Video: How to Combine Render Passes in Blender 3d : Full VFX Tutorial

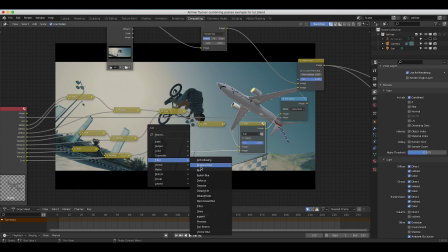8:13 So I can press Shift A. I will add a filter glare, add this right before our add node, change it to fog glow, maybe bring down the threshold to 0. And now as you can see here, it's glowing a bit and the glow is looking all right.
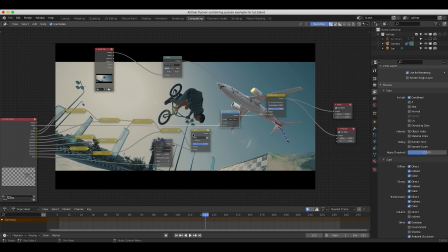8:26 However, it's not glowing where the sky is. So actually one thing I need to do for our emission pass only is actually add it after we've used our set alpha node here.
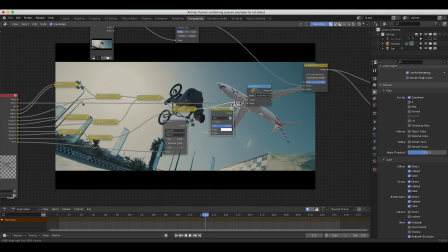8:35 So what I'll do is I'll move the rest of our lighting passes to our set alpha node as we had originally. And then I will reconnect this add node after our set alpha and then recombine our emission pass here.
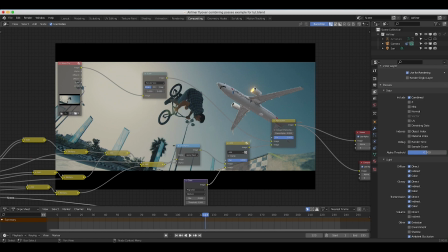8:45 And now as you can see here, our glow is overlapping on top of our live action shot as well, because we've set our alpha channel before we composited it on top of our live action shot.
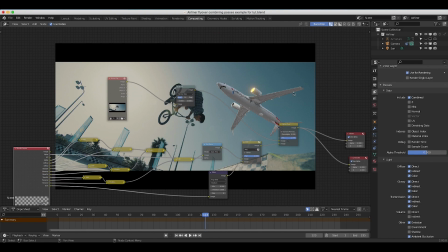8:55 All right, so to continue, I also want to add some ambient occlusion on top of our airliner here. So there are several ways we can combine our ambient occlusion and add some more shading on our airliner here.
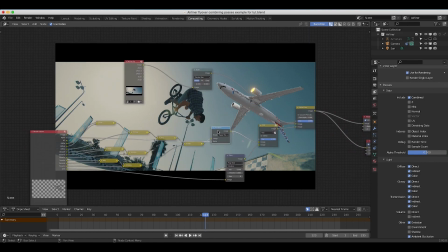9:04 I'm going to add our ambient occlusion before our set alpha, as well as our glow that we've added.
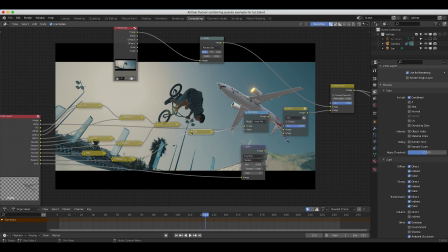9:10 So I'll just duplicate this add node here, add it right before our set alpha.
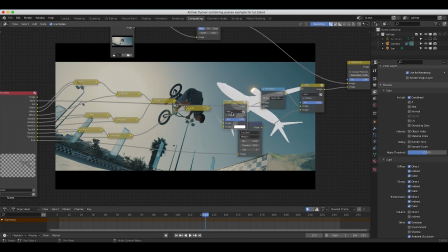9:15 I'll open it up here and we want to switch this to multiply.
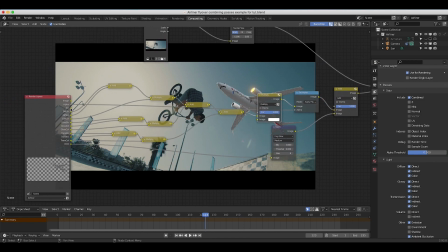9:18 And then I'm going to take our ambient occlusion output from this view layer and add it to our multiply node here.
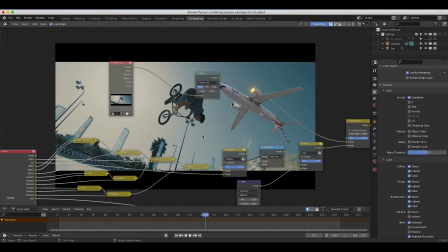9:25 And now as you can see here, we've added some nice shading on top of our jet, which kind of integrates it into the scene a bit better.
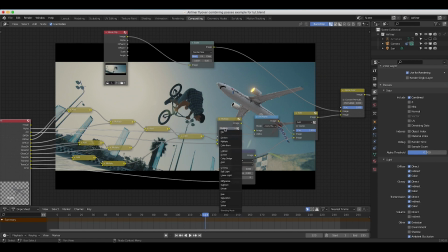9:32 For ambient occlusion, I believe the standard is using multiply, but feel free to play around with other blending modes as well,
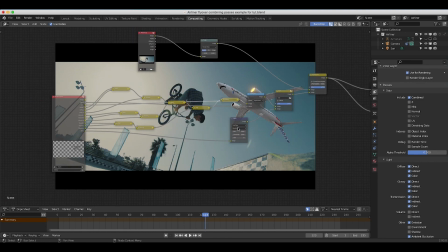9:38 depending on the look you are going for. but this is how you can combine all of your different render passes together using some add and multiply nodes.
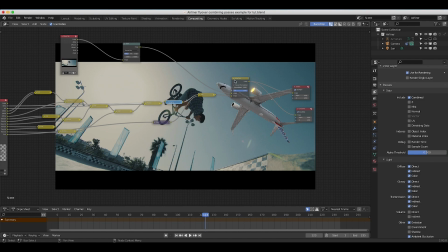9:46 One more thing I might do just to bring our airliner into the live action shot a bit better is just add a very basic mix node with the color of our sky here overlaid on top of our jet. So I'll press Shift A, I'll add a color mix, add this right before our alpha over node. Actually, I'll add it right before our set alpha node.
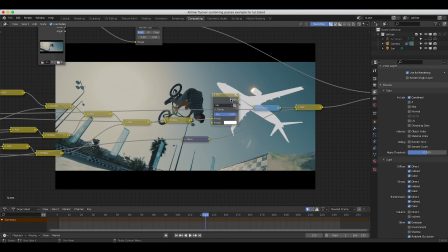10:05 So that now, as you can see here, we are mixing our airliner render with our white color here. And what I want to do is I want to switch this color to kind of the color of our sky, and then we're going to dial back the factor here. And I've covered this in previous videos,
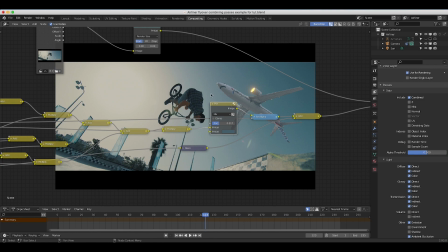10:20 but one of the main things you can do to enhance how your distant elements look in the shot is add a little bit of atmospheric fall off to your scene. So as things get further off into the distance, generally they lose a little bit of contrast as well as saturation.
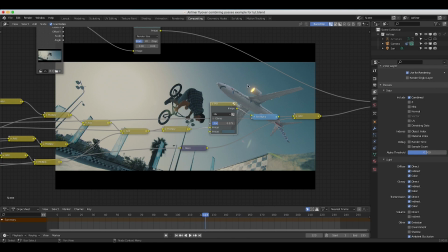10:34 So by just doing a very simple mix node, or sometimes you can use a mist pass even, but this is the easier way to do it for simple shots. You can just add a little overlay of the general color of the sky and help composite it into the shot fairly effectively.
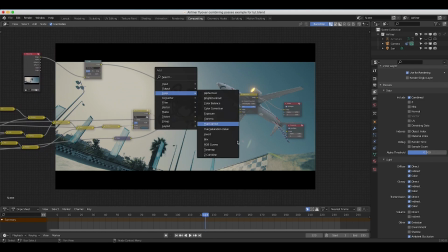10:48 But this is the general concept. Of course, you know, I also would usually, you know, continue my process here, add some RGB curves,
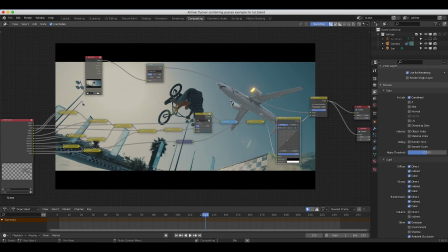10:55 maybe bring down the levels a bit, you know, experiment with some other color correction options.
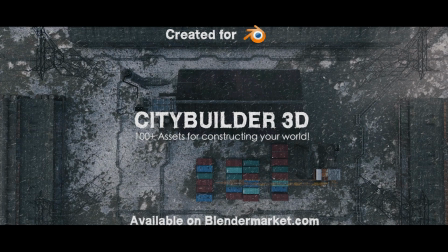10:59 But these are the general concepts here. I hope this video was helpful. As always, feel free to leave a comment if you have any questions or suggestions in the comment section below.
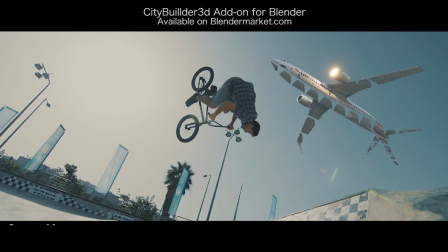11:06 Let me know what kind of techniques or tutorials you'd like to see from this shot or in general for your Blender visual effects projects.
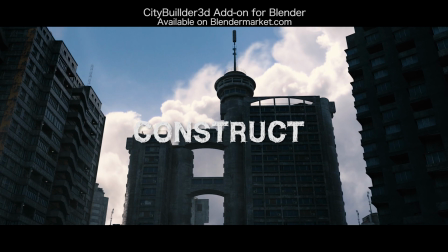11:12 Be sure to subscribe and hit that bell notification if you're interested in this channel. We really appreciate all of your support.
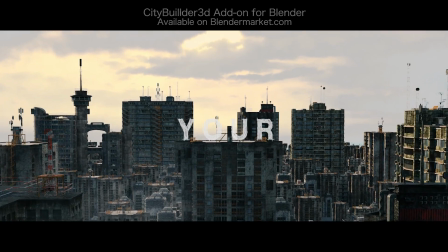11:17 I'll see you guys next time.